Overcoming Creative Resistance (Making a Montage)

could I could totally see myself cutting between angles for that right now it has a higher energy like hi-hats and stuff there's that thing again so I picked it because in a really small period of time it has that thing that I was talking about there's little punches little things I could cut to so now let's check out the footage that I have right ready for this what
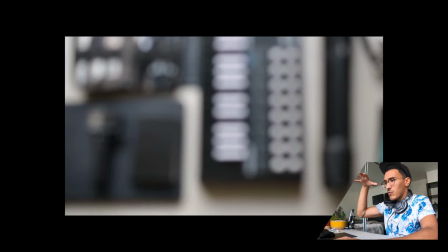945s
do we have bunch of shots from overhead really shaky
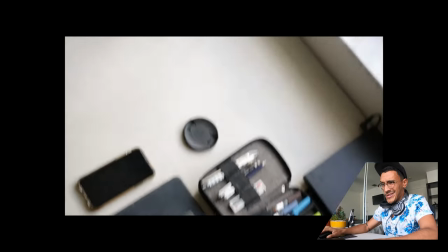949s
stuff just me holding the camera I'm focused to unfocus
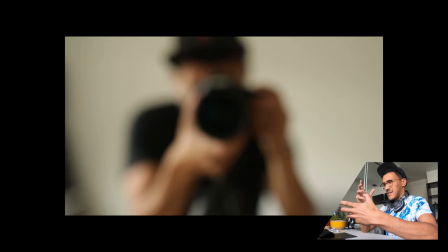954s
look mirror work like me setting up the camera in front of a mirror and kind of looking
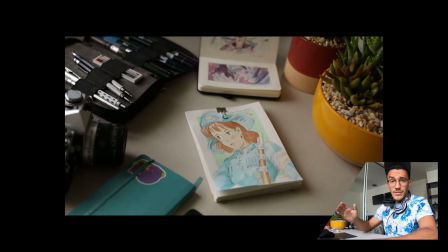958s
at it me holding the hat up to the camera a lot of corner work so I put the camera pointing down at a corner that's what I was showing you earlier
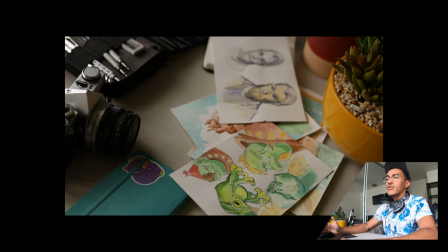966s
throwing those watercolors into the scene these are probably more usable because they're they're more stable shots they don't have that shakiness as
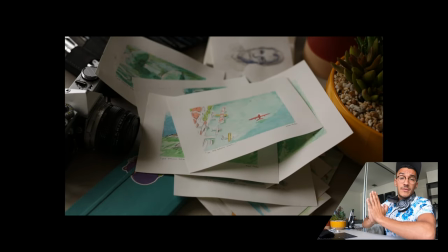975s
much because I was using the tripod so thank you tripod my one good piece of equipment
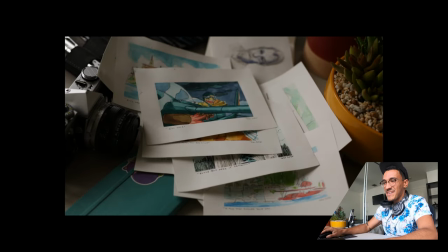980s
we're making good use of that oh yeah all these cool shots with
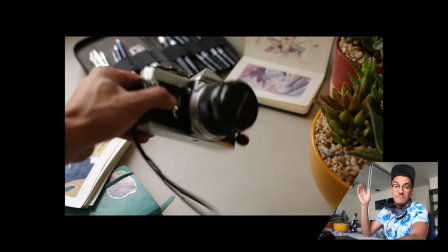985s
my Olympus on one again bless for a prop literally just a
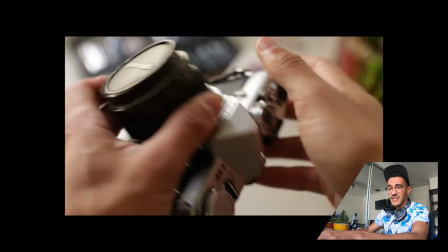989s
prop just because it's an aesthetic object and I think interspersed in like
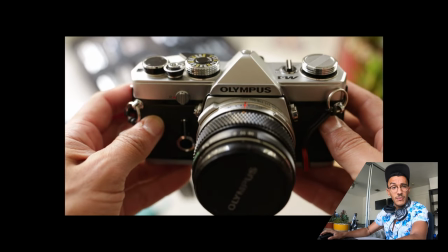994s
a small short quick cut that'll be that'll be a cool look sketchbooks a
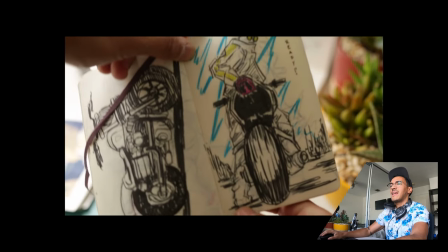999s
lot of sketchbook shots on the table and me doing all that panning
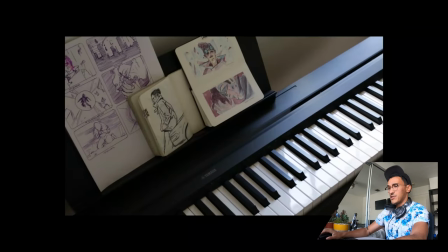1004s
work all this piano footage which you know it's an energy it
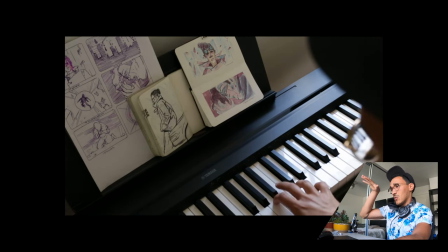1009s
adds variety to the to the mix there's this cool one from overhead where I'm playing
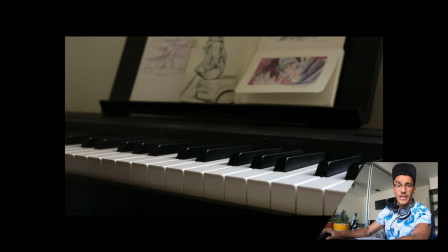1014s
those chords and and I have some artwork that I was using as inspiration like I said a lot of it is blurry shaky A little bit difficult, but here's the thing. We're gonna trust the movie magic. A previous version of me would have been like Let's just not like a board mission. Let's not even do this thing until we have a better footage and a better camera But that's not the vibe right now I'm really committed to the mission of just like getting something done and learning something so that I can then Actually figure out what it is that I value out of a camera What it is that I value out of a cool edit what it is that I actually want to do in the future So we're gonna stick to the footage and we're gonna make it work Once I get the edit going and I have the beat happening that all of that will come together into something that feels good enough to put As an intro to my to my to my channel for a little while. So yeah, let's get into this editing process We got the song We got the footage here comes my first stab at slicing this together and seeing how it looks. You ready? Here we go
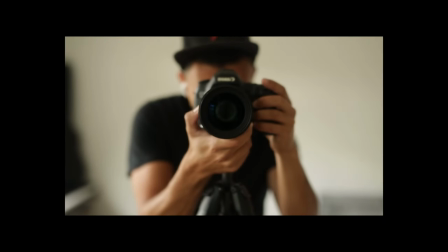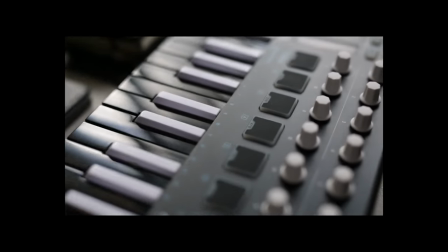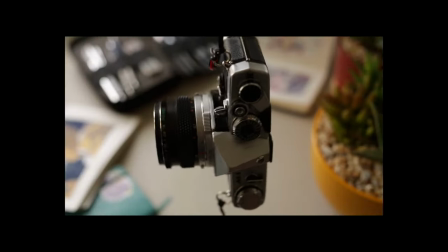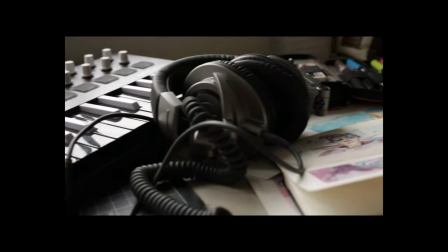All right, this is pretty sweet. What I did is I put the track down. I'm sure this is a technique that people do. I feel like I just discovered this, but I'm sure people do this, but I listened to it and I just used markers to mark exactly the points where I would cut.